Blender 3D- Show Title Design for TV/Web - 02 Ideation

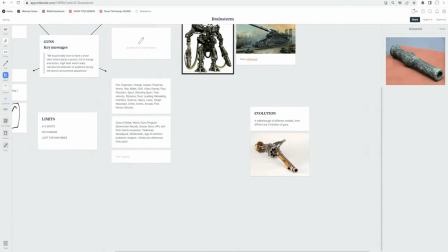this is really distracting so i'm just going to put that away and then this is a pretty cool reference from the wikipedia i think one of the way we could approach this title sequence
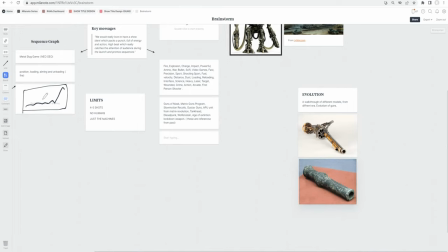is by showing the evolution uh and uh starting from the oldest model these could be some really detailed visuals some really detailed models uh with some nice composition and lighting let's put that here
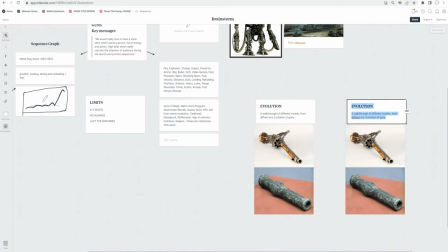and the other other way we could deal with this is we could go something like abstract or impression so this could be something more abstract instead of directly suggesting guns it could be like more of a reminiscent to what this show is about instead of a direct reference this could be an abstract
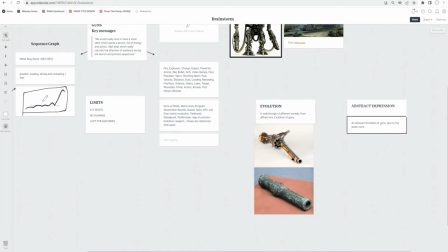formation of the guns more like audio visual which is where you have this sort of a music piece and then we play around with different compositions and that could be one the way to deal with this but this
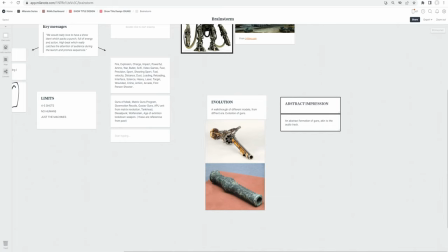is not quite a clear exam in my head at this moment so i'm just thinking different mediums and uh the third way would be make a logo type for this so usually uh the clients have uh show titles uh the logo which is about to present at the end of the title sequence
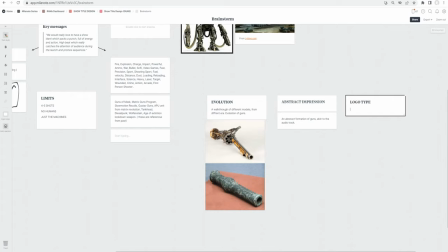so mostly the clients are going to give you a logo type the font or whatever is the unit that needs to come at the end of the the sequence uh but sometimes for the generic shows they don't really have a logo type so they leave it up to you so in this case
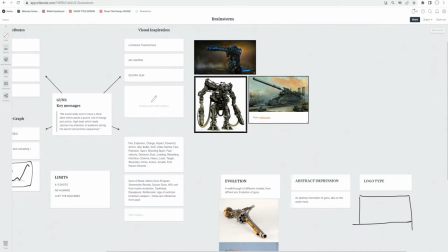what we can do is uh so one thing which uh which i can see in most of the the large guns when the presentation of the guns is the
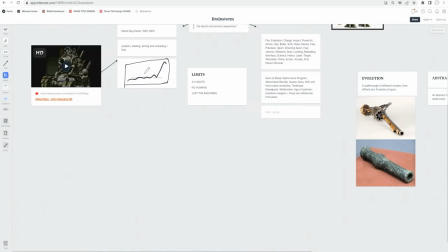composition which uh the other composition of the lockdown of this or even in this case uh there are few things in common about the
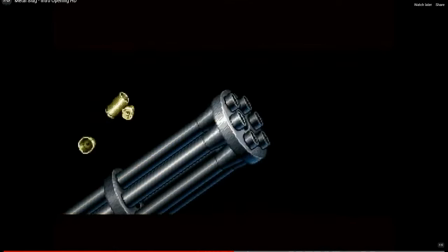composition is uh pointing in this diagonal uh direction
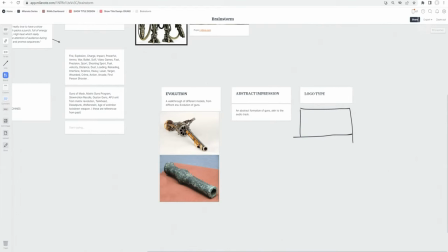so we could use something like that to make a logo for this but if we have something of a unit
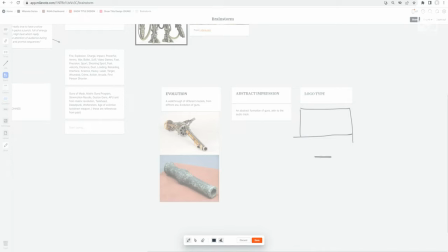where we say so let's say if we have a unit which sort of looks like it's a it's part of the gun itself and
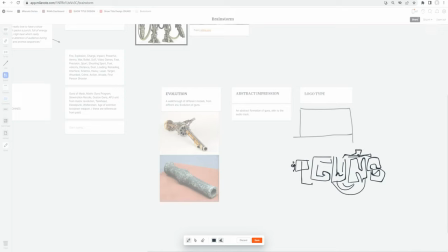then we have uh sorry pardon my stupid drawing here i'm just trying to record the idea before i forget it so here we have some muzzles and
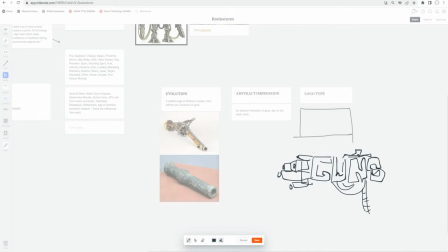then we have some ammo going on so we could do something like this and uh so this whole thing even though this is not a gun uh when you look at it it looks like a gun i i mean although there is a direct uh visual example a
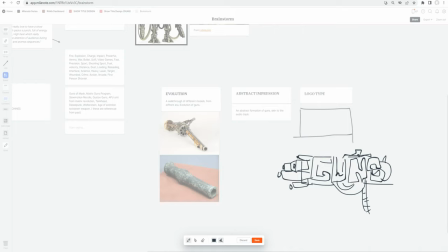hint here the muzzles are obviously coming from the guns but we are not showing one full gun so in in this case we could use a much heavier visuals
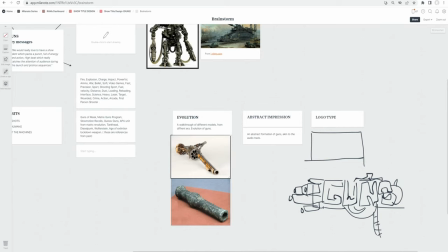so for instance in this case we could only show one one model at a time and uh this wouldn't look heavy this would look
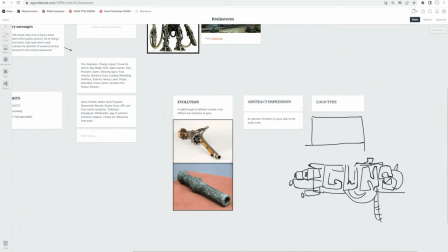uh the visual is going to be very good i mean the models and all but it lacks the quality of these images like the heavy the overloaded the powerful so all that can come here in this example
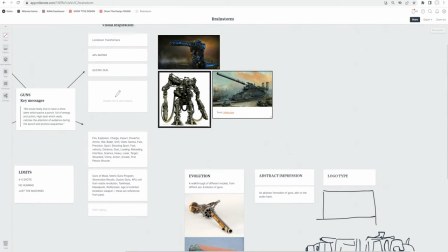and other thing we can do is the heavy guns usually have a mount so we
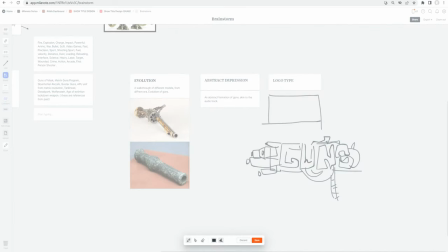could use a mount here and let's see so maybe this whole thing that's pretty huge and uh maybe have a mount and then you have bullets
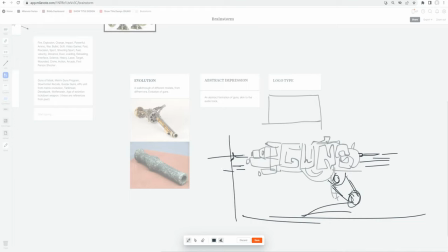anyways so just trying to frame a visual here and then you have maybe smoke and everything so so there are pretty few
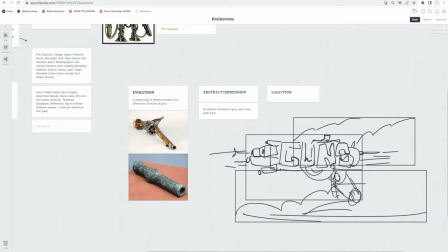things which which this clears out and the clutter we had in mind so maybe uh so let me just show you uh another doodle which i did on the paper so
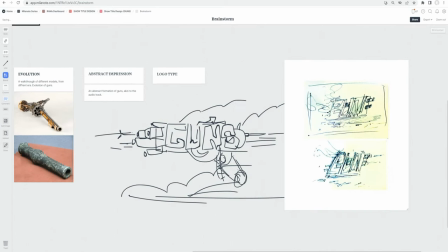here's the concept sketch this is not a concept sketch but i was just sitting down and uh thinking in what way we can uh just show the logo unit type so here we have gun and maybe the the surfaces of the font which you have either the type we have the type would
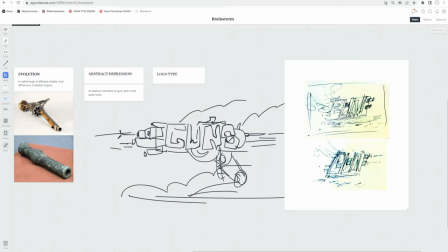be made in a way the gun is made usually the heart surfaces and then the muscles and everything so basically that the transition from the logo and to the muzzle flashes and everything should be valid and should actually be
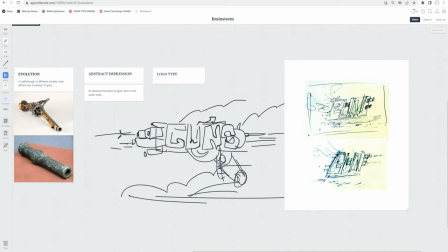like how the the formations are within the guns so all we could just simply slap our logo right on top of uh the unit which is more readable so both ways are fine so this is one of the way
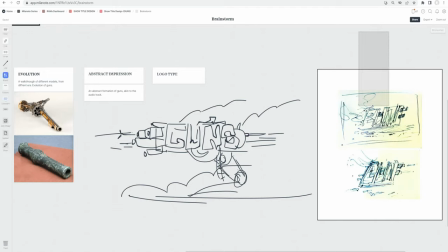this is more challenging i would say uh but then this doesn't really look heavy and this takes away some of the freedom and in this way we have more clear logo type we can use and then play around more with the with the background of the logo think more think more and uh
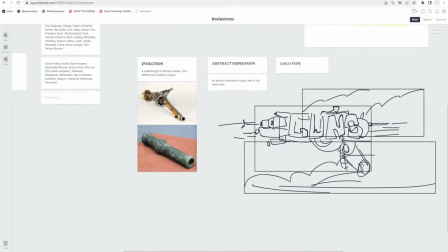just feel free to explore 10 ideas or 20 ideas if you want so as long as you can think faster you can think
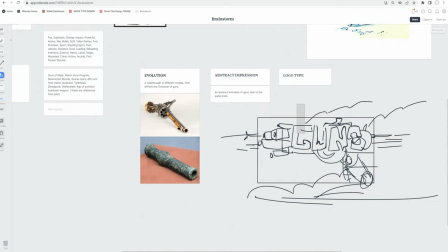think in the time and conclude something it's totally up to you how many ideas you want to entertain and uh but i'm going to stick to some something on the similar line
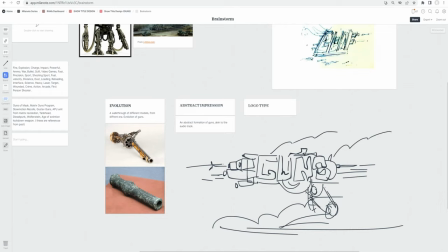and uh just try to make a sketch which is much more detailed and uh see if this works all right so
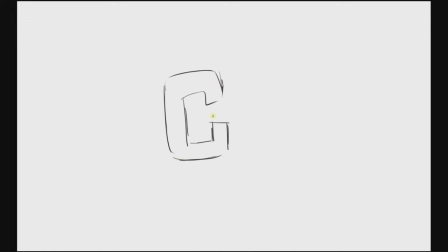let's try and uh sketch out the idea that we have the doodles but um just lay out a few more details instead of such stupid doodle so i'm just going to put down anything which comes to my head and uh slowly see if i can just add more value or just bring out
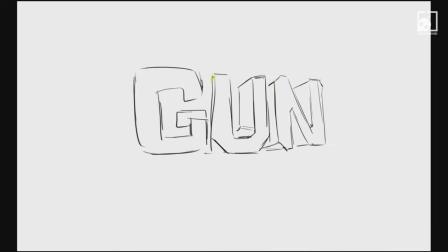the visual so let's see if we can bring some more clarity to whatever doodle we just made on the board so i think this could be a 3d yeah it could be a logo unit with a depth into it and it could be pretty heavy if the time allows we i think we can do some good surface formation like like the hard surfaces
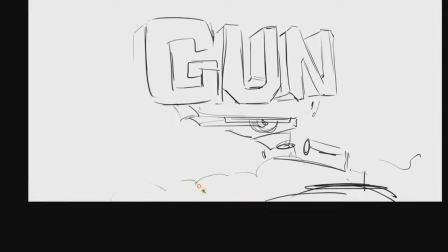from the guns so we could we can definitely take some textures or some
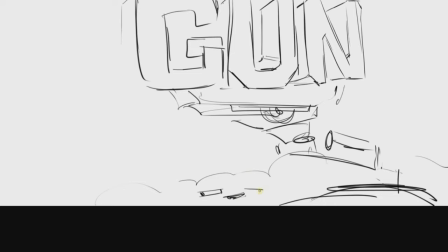clues from the actual guns so we'll see so here i think
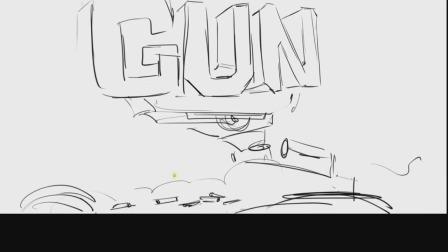uh some of the empty shells on the on the ground this is going to be like a
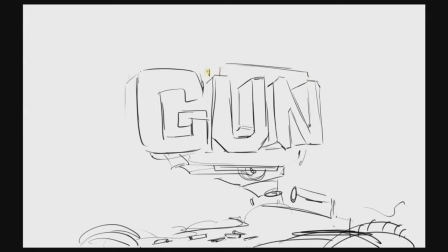continuous running running guns or something like this so we don't want to show since we are showing so many guns and all uh i think uh the empty shells is something uh we can fill the ground with another detail we can take advantage of then we have some muzzles at the front and
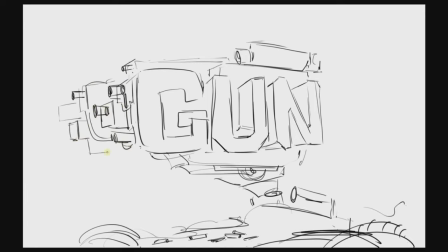these could be different type of guns pointing from the both side from the left and right this whole thing could be mounted on a very big stand so let's put few guns on the left and right and scopes could be on the top but this a whole thing if if you can see
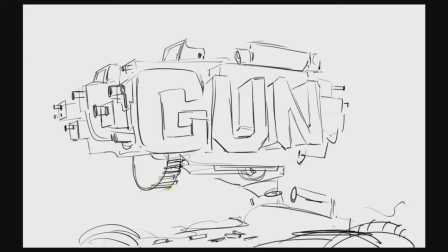here the whole thing is not really a one full model of the gun so even though you can see it's about the guns the type suggests the guns theme but it's not like a one full model so we are seeing a part of the guns extending this our logo that we have